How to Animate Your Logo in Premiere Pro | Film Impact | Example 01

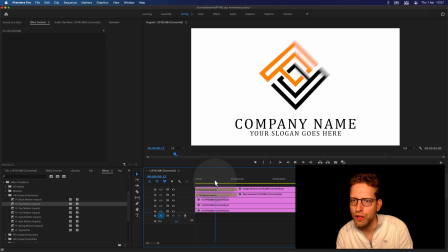(4:12)
Oh yeah, that's good. That's good. But I'd like it to, you know, rotate in the reversed angle. So just check the box, and now it's rotating.
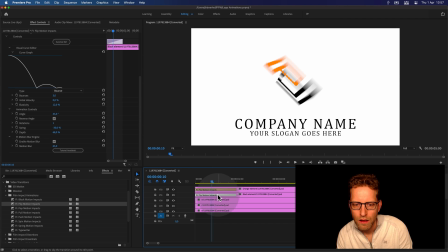(4:28)
And again, I'm gonna look for the exact point where it's. That should be around here. I can see it by the motion blur. So I can kind of see where it is rotating. Oh, that's beautiful, right?
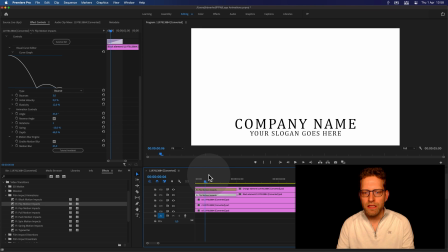(4:46)
See how that works. Hey, and this video transition, these need more time to breathe. I mean, just stretch them up and even make them different lengths, because that will add some dynamics.
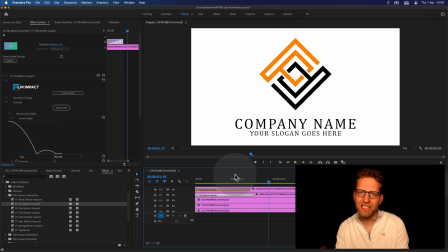(5:02)
So it's not exactly doing the same thing. The offset and the timing is just a little bit different, and this makes it creative, right?
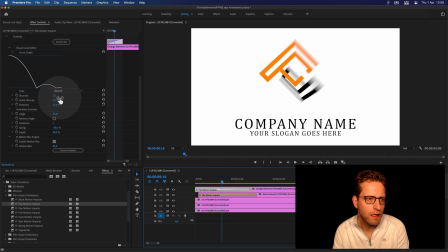(5:13)
And if you don't like the bounce, I'd recommend choosing the overshoot and do that for both of them. See how that works. So overshoot. Oh yeah, that's good, right?
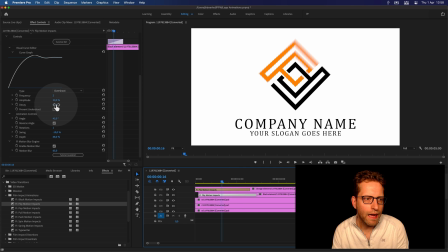(5:29)
And maybe even adding some extra amplitude there. So 7500, do the same thing. So here, make it 175.
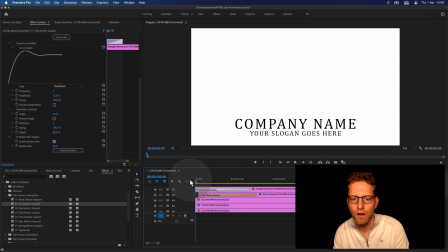(5:45)
See how that, oh yeah. That's good, right?
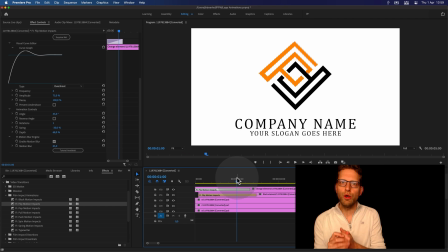(5:52)
Perfect. Now check out what we're gonna do with the company name, the letters.
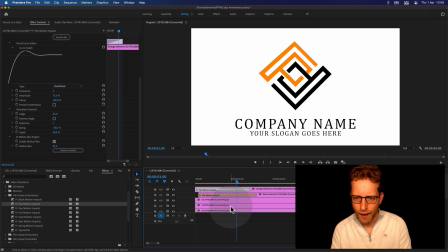(5:57)
We could do a pop that will just pop them up. Let's go to the C. This is the C, by the way.
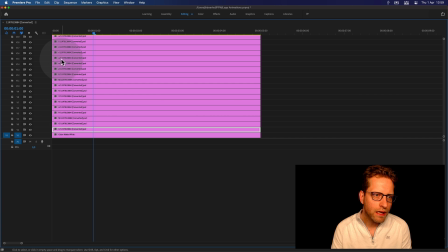(6:06)
So this is beautiful. You can see by the first letters, I can tell exactly by the C that
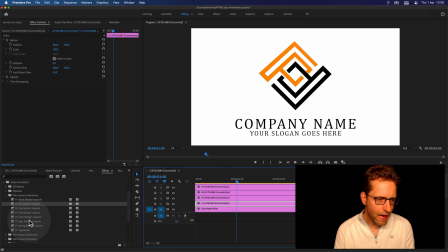(6:14)
it's this letter, and add a pop to it. See how that works. So now it's popping, right? Pop will good. I think spring is a good one as well. Spring is a way to
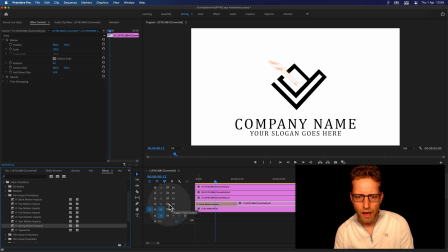(6:32)
stretches, it bounce stretches, and that's like a spring element. So that's good, right? Yeah, that's what we're gonna do.
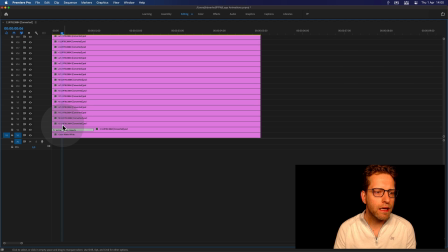(6:42)
And by hitting the tilde key, I can kind of see all the layers here and work with them.
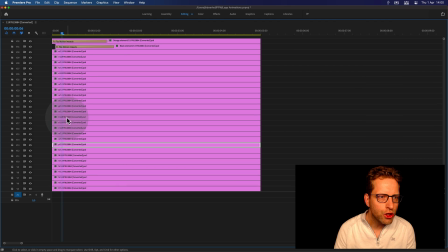(6:50)
And so let's see. So here is the your slogan. We're gonna work with that later on.
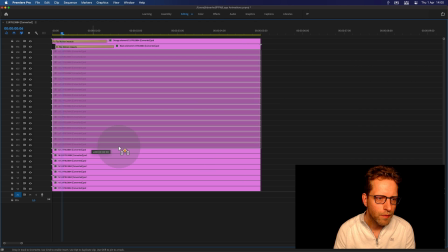(6:57)
So your slogan, that's good. And moving it to a side.
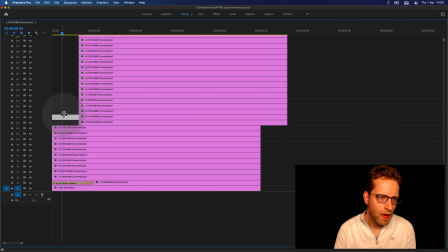(7:02)
And now we're gonna copy this transition. And I'm gonna press Command and then drag. And that will select the start of each element here and just hit paste.
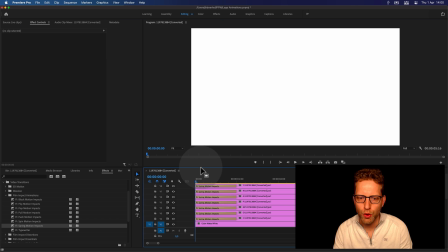(7:17)
So there you go. Going back to the program monitor, and there you go. So all the letters are stretched at once. So again, we need timing, we need some playfulness here,
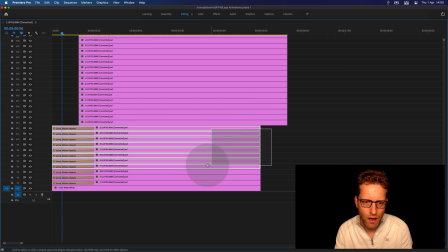(7:32)
and we can easily add that by giving all the elements some offset. So let's, on the keyboard, I'm selecting a bunch of clips and
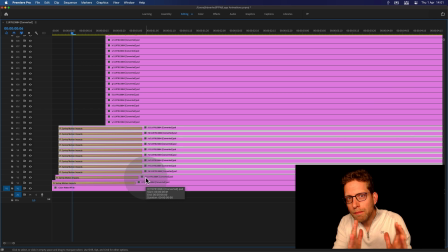(7:43)
hitting +1 on the keyboard, which will actually move all the selected clips just by one frame. And you'll get a little stair-looking
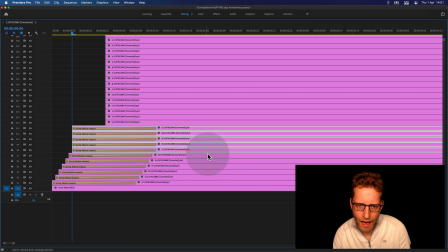(7:56)
figure here in the timeline. And what it will do, it will actually start the transition
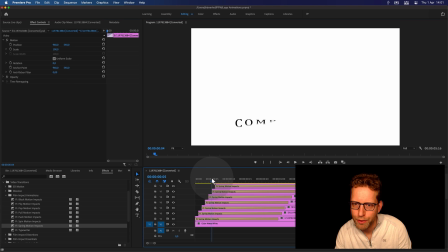(8:11)
just a single frame later, but it's creating that beautiful reveal as though it's flowing, right? It feels natural. So this is good.
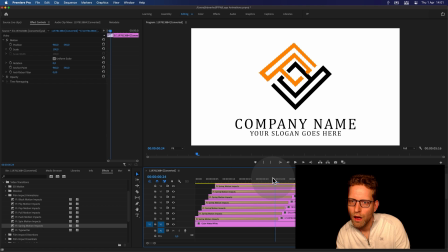(8:21)
Oh wow.
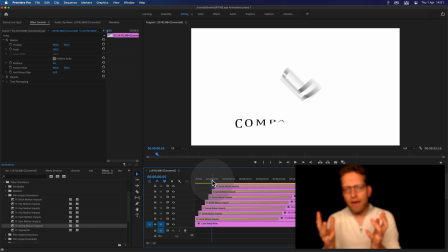(8:23)
And from this animation, I think you need a kind of play with the timing aspect and see what works for you. I like the graphic elements to reveal itself first
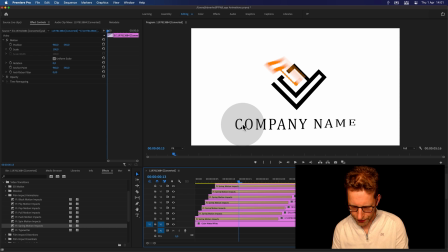(8:35)
before I start showing off the actual company name. So you kind of you kind of direct where you're looking at first.
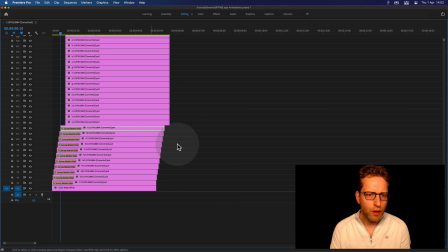(8:48)
So what I'm gonna select these and
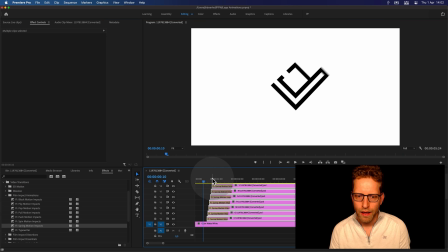(8:53)
move them just a little bit to the right and see how that. Oh yeah, that's good. So there you go. You've got the first, the second, and then you've got the company name.
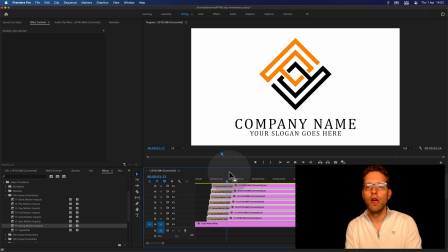(9:03)
And now we want to reveal the your slogan goes here element, right?
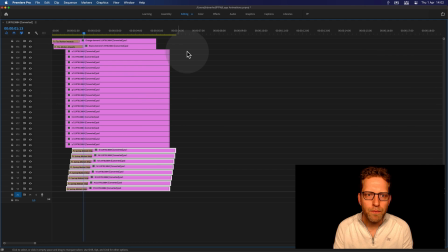(9:10)
As for that, I mean, these are a lot of elements.
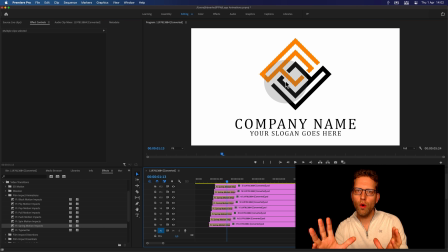(9:13)
And going back to the logo, I mean, the subtitle is actually the least important one. So by creating a very dynamic reveal
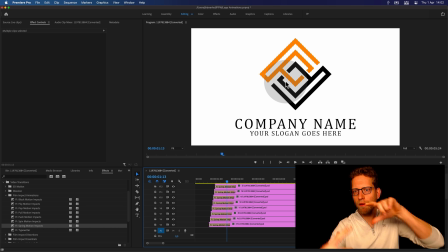(9:30)
on the company name and on the square graphics, that's cool. But you know, the slogan can be revealed at once, right? So going back to the sequence, hitting the tilde key,
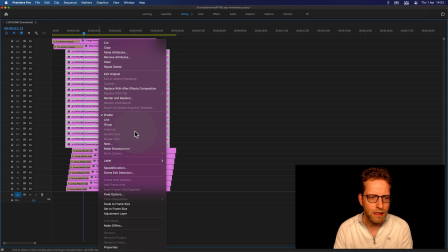(9:45)
and I'm just gonna merge this set as a squeeze them all together.
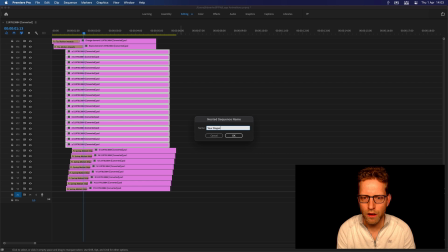(9:51)
So your slogan goes here element.
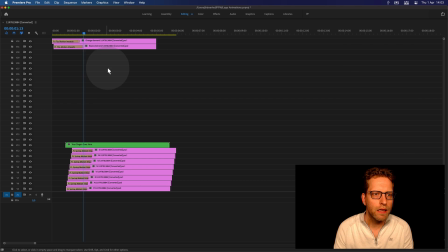(9:57)
And now what I'm gonna do, and this way I can bring down all the other elements.
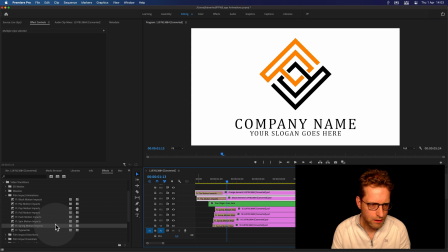(10:03)
And now I can see, let's do a push.
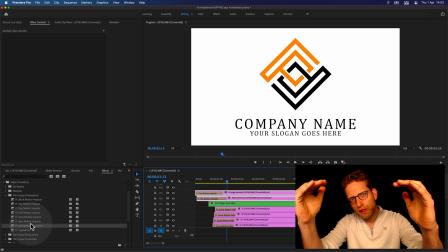(10:08)
So I want it to reveal beneath the company name.
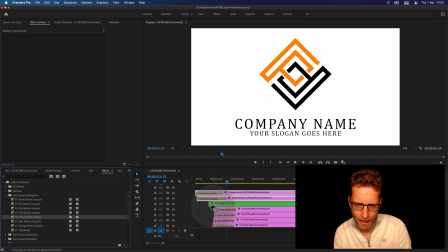(10:13)
So let's do a push. And the cool thing about this push element from the animation series, it has built-in cropping options. So now we can kind of see
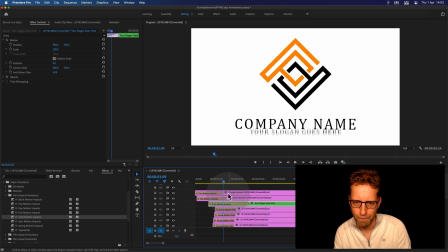(10:29)
the text coming down. And what I'm gonna do is, so here, just select the video transition and go to the cropping tools. And crop it all the way from the top, unless you see, until you kind of see this,
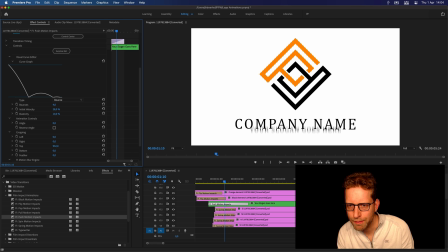(10:50)
the text actually being cropped. There you go. And I only have very few space, so from here, and add some feathering to it. Feathering the other way around, so you can do negative feathering if you want. So just a little bit.
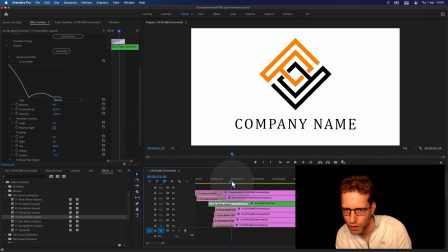(11:09)
So this is beautiful. See if this works, and not do a bounce. Let's do a Bezier curve, and let's see. There you go. And that's beautiful, right?
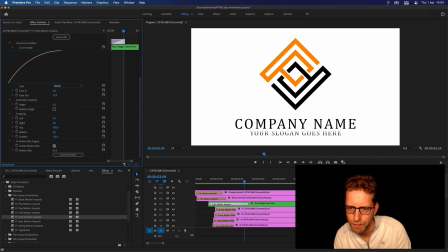(11:24)
And if you put too much feathering on top of this, I mean, you can kind of get that jump cut feel. So you need to be careful on adding too much feathering here or cropping away too much,
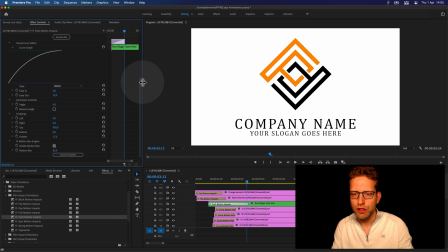(11:41)
because you want the entire thing to be there when the transition finishes. So this is good. I mean, we need a little bit more there. So I think it was around 17. Yeah, this is beautiful. See how that works?
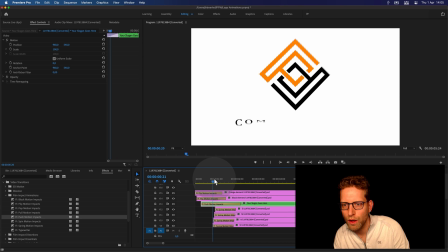(11:59)
And now with the timing, just play with it. So you kind of want the company name to reveal first, and then your slogan goes here, and this feels dynamic.
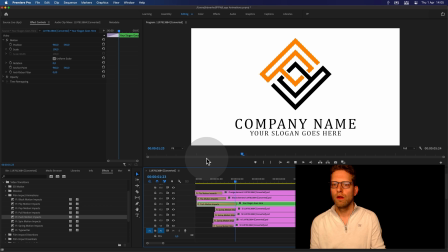(12:13)
Let's see how that works in total. Yep, perfect. So I had a full res.
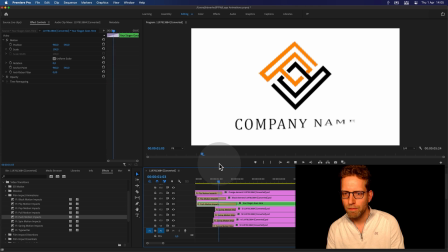(12:19)
Let's do a quarter res, just to give it real-time playback. Oh, that's working very nicely. Okay, cool.